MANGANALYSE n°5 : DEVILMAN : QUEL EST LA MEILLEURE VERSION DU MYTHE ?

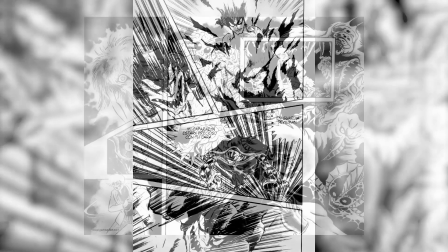8:26 La mise en scène du manga est très dynamique, tout en étant suffisamment onirique pour rendre des scènes marquantes.
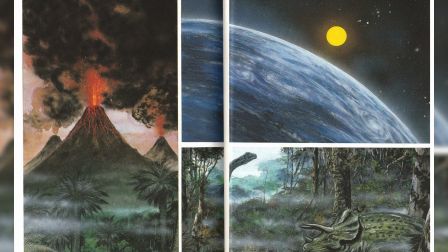8:32 On peut apercevoir des images en couleur qui subliment le visuel de Go Nagai, comme s'ils avaient été conçus pour être en noir et blanc, mais aussi bien en couleur.
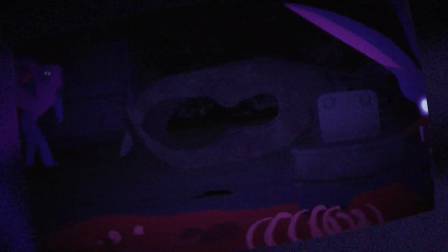8:41 Devil May Cry Baby a ses qualités, en plus d'avoir un chara-design et un style qui sortent de l'ordinaire,
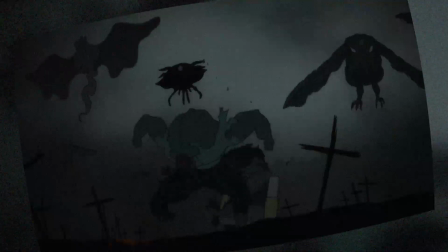8:47 qui ajoutent la patte de Masaaki Yuasa aux monstres, ce qui les rend originaux et encore plus étranges,
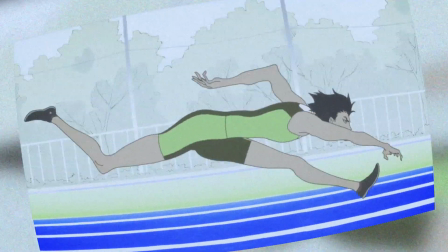8:53 plus imposants. Ce choix artistique permet de créer des scènes encore plus perturbantes, et de déformer des corps pour montrer leur aspect Devilman.
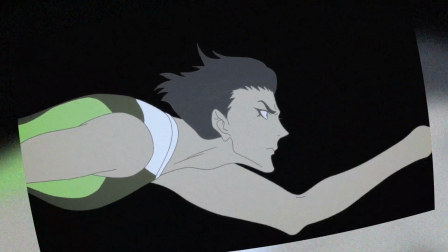9:01 Par exemple, on peut remarquer cela lors de séquences de course où les Devilman qui participent se déplacent comme des animaux, des fauves,
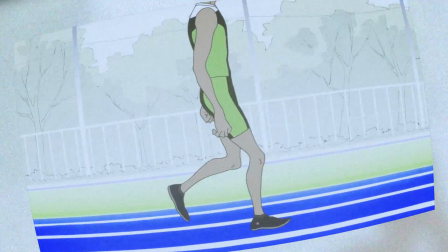9:09 pour montrer visuellement qu'ils perdent leur humanité au profit de qualités athlétiques ou encore lors de sabbaths qui sont très,
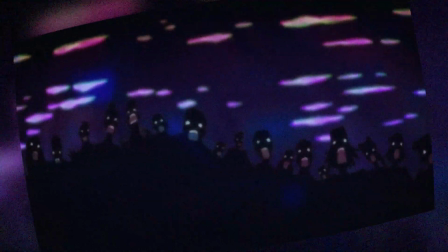9:16 très colorés. Il y a quand même une supériorité de rouge et de forme déformée, pointue, pour montrer le ton de la séquence,
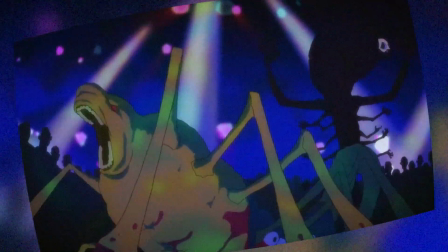9:23 où les démons réalisent un carnage d'hémoglobine jaune Qui rendent la scène suffocante,
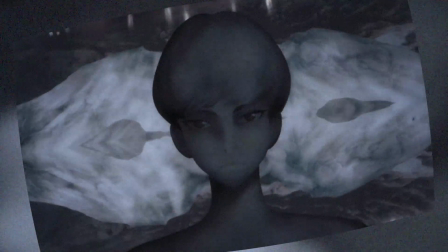9:29 atroce, dérangeante Ou encore plus pertinent avec son générique Qui est un mélange visuel en creux de toute beauté Qui montre le ton de la série
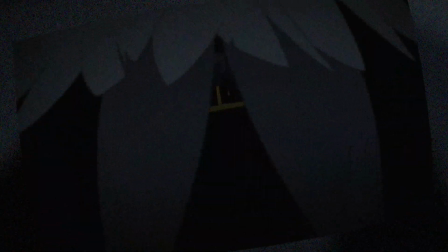9:37 et les choix artistiques qu'il peut prendre On peut aussi avoir des thématiques colorimétriques Où les codes sont inversés Le blanc est mauvais et le noir est bon
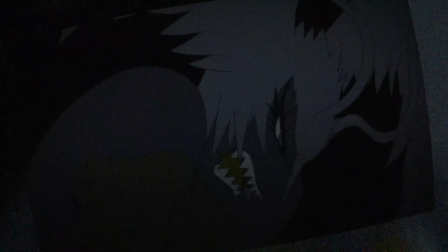9:45 Ou plutôt ce ne sont pas nos codes occidentaux mais plutôt asiatiques Ne sont pas les mêmes que les nôtres du coup Présents dans
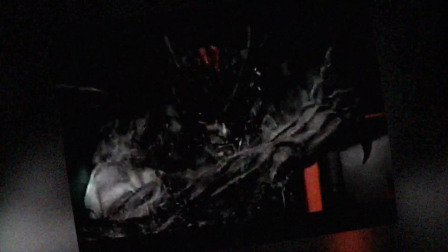9:51 la plupart des versions Bon pour le film on a pas grand chose de tout ça quand même On a plutôt des images désaturées,
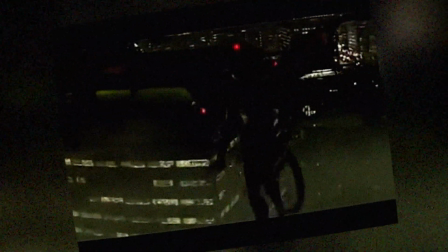9:57 avec un sentiment de saleté, de dégueulis, voulues ou non,
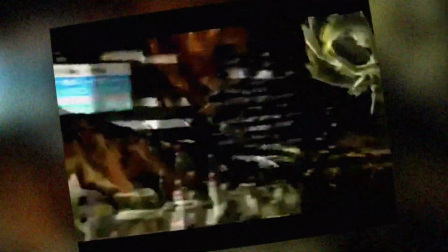10:00 avec un rythme très long qui donne l'impression d'être dans un drama avec le jeu d'acteur et les costumes qui vont avec.
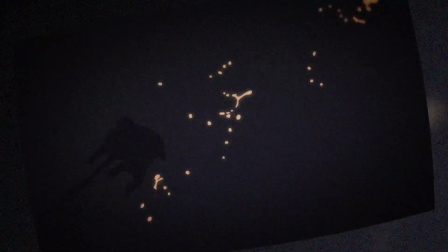10:06 Alors que pour les deux autres oeuvres, on a le droit à des joues de physique pleines de tension et d'impact, à des séquences oniriques où les styles visuels se succèdent,
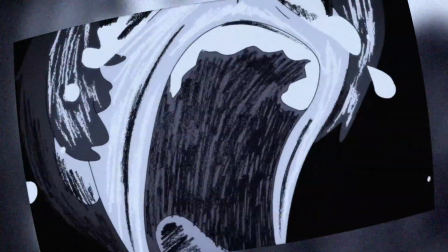10:15 soit pour montrer la folie atteinte par un personnage ou alors pour faire croire à un rêve.
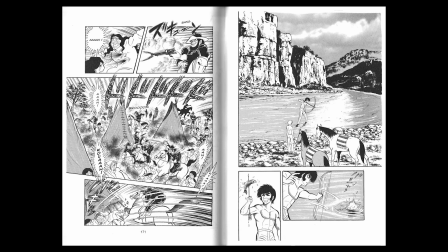10:20 Comme avec des montages entre des scènes horribles et joyeuses pour faire un contraste et ainsi choquer.
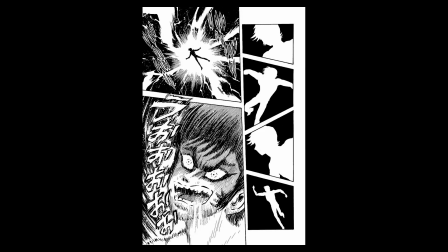10:26 Le style visuel et la mise en scène sont donc très importants dans ces oeuvres,
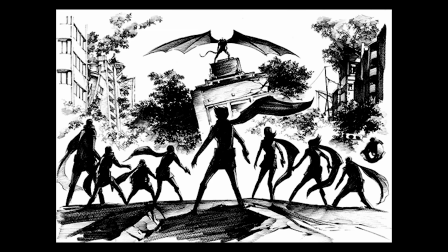10:30 en plus d'être un facteur d'adaptation temporelle aux codes visuels du moment, pour notamment représenter un monde violent sans règles.
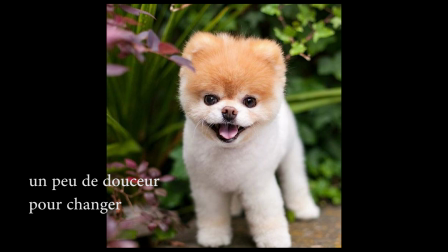10:37 Du coup la violence, clin d'oeil, clin d'oeil, est omniprésente dans ce mythe, c'est même ce qu'il caractérise le plus pour certains, dont ses détracteurs.
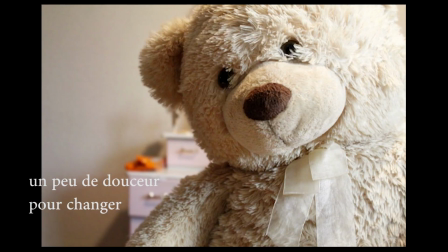10:46 Mais elle n'est pas injustifiée, elle est peut-être gratuite, mais c'est totalement le but de l'oeuvre,
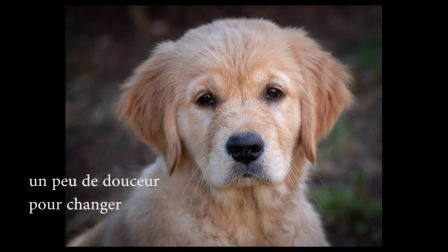10:51 de montrer différentes facettes de l'humanité, de la plus monstrueuse à la plus empathique.
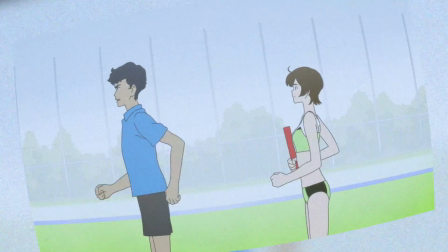10:56 Pour la première facette, c'est le thème du relais, du cycle, qui le représente, et on y reviendra un peu plus tard.
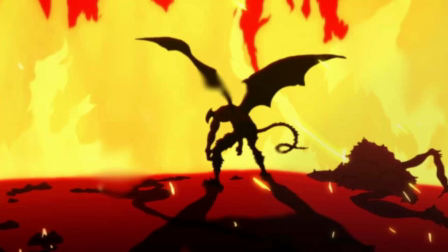11:02 Pour la deuxième facette, c'est la monstruosité que peut atteindre l'humanité, que cela soit en devenant un David Man, un démon, ou avec ses congénères humains.
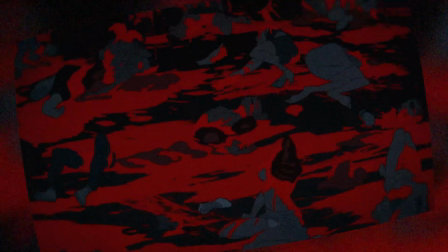11:11 En devenant un démon, les pulsions les plus primaires reviennent sur le devant de la scène, Par exemple,
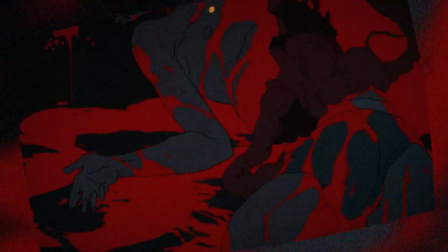11:16 des personnages ne peuvent s'empêcher de se nourrir, et du coup, tuer des innocents, ou encore pareil avec l'appétit sexuel,
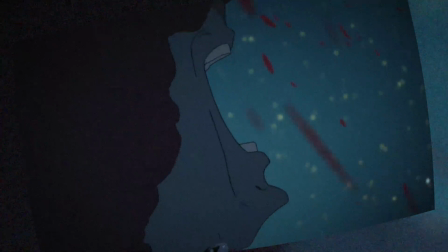11:23 dont j'ai parlé tantôt. Ce qui est perçu comme des traumatismes, ou des révélations d'une violence cachée.
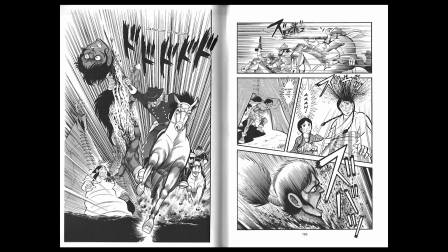11:29 On a également droit à un message extrêmement négatif sur le fait que les humains peuvent-ils garder leur empathie, et deviendront-ils aussi terribles que les démons ?
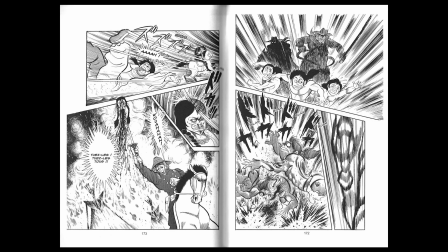11:37 Qui est de plus en plus remise en question au fil et à mesure du récit, avec ce désir de conflit, de guerre.
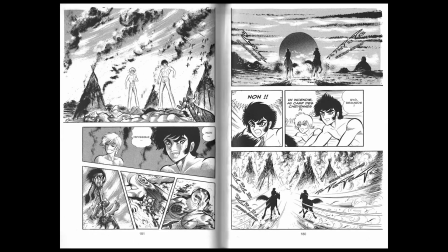11:44 Comme le rappelle le manga en citant Orson Welles.
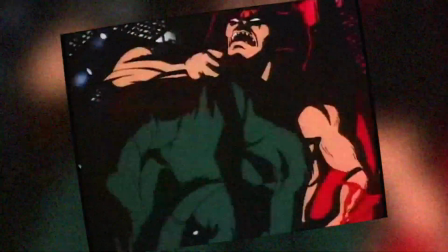11:47 Par contre, les autres adaptations, animés des années 70, O.A.V, films, sont un peu plus gratuits.
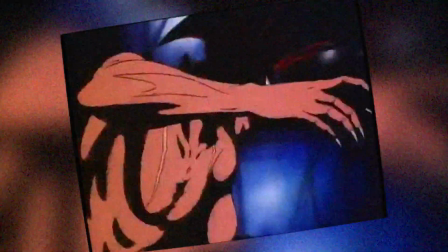11:54 Car il n'y a pas vraiment de message, de but à cette violence. Car David Mann et David Mann Crybaby nuancent tout cela.
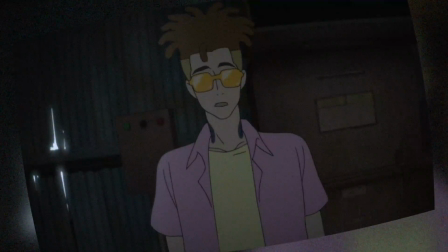12:01 Ce n'est pas gratuit, c'est justifié avec son message sur l'empathie et l'amour, mais surtout leur thème du relais de l'humanité.
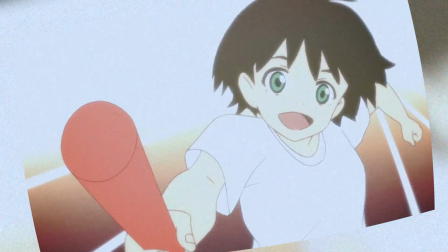12:08 Le passage de relais de l'amour, de l'empathie, entre les personnages, malgré les épreuves, parcourt ce mythe intensément.
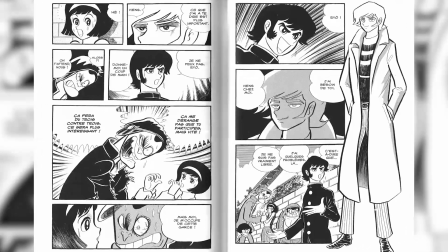12:16 On commence avec Akira, qui est un peu chétif, fragile, mais qui défend ses amis et est ultra empathique. Pas un peu, pas beaucoup, ultra empathique. Mais cette qualité est la seule chose qui le suivra tout le temps, même transformé en Devilman.
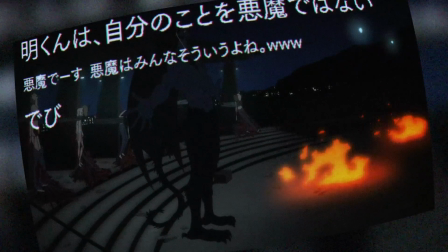12:32 C'est ce qui le rend et le fait rester humain selon Mickey.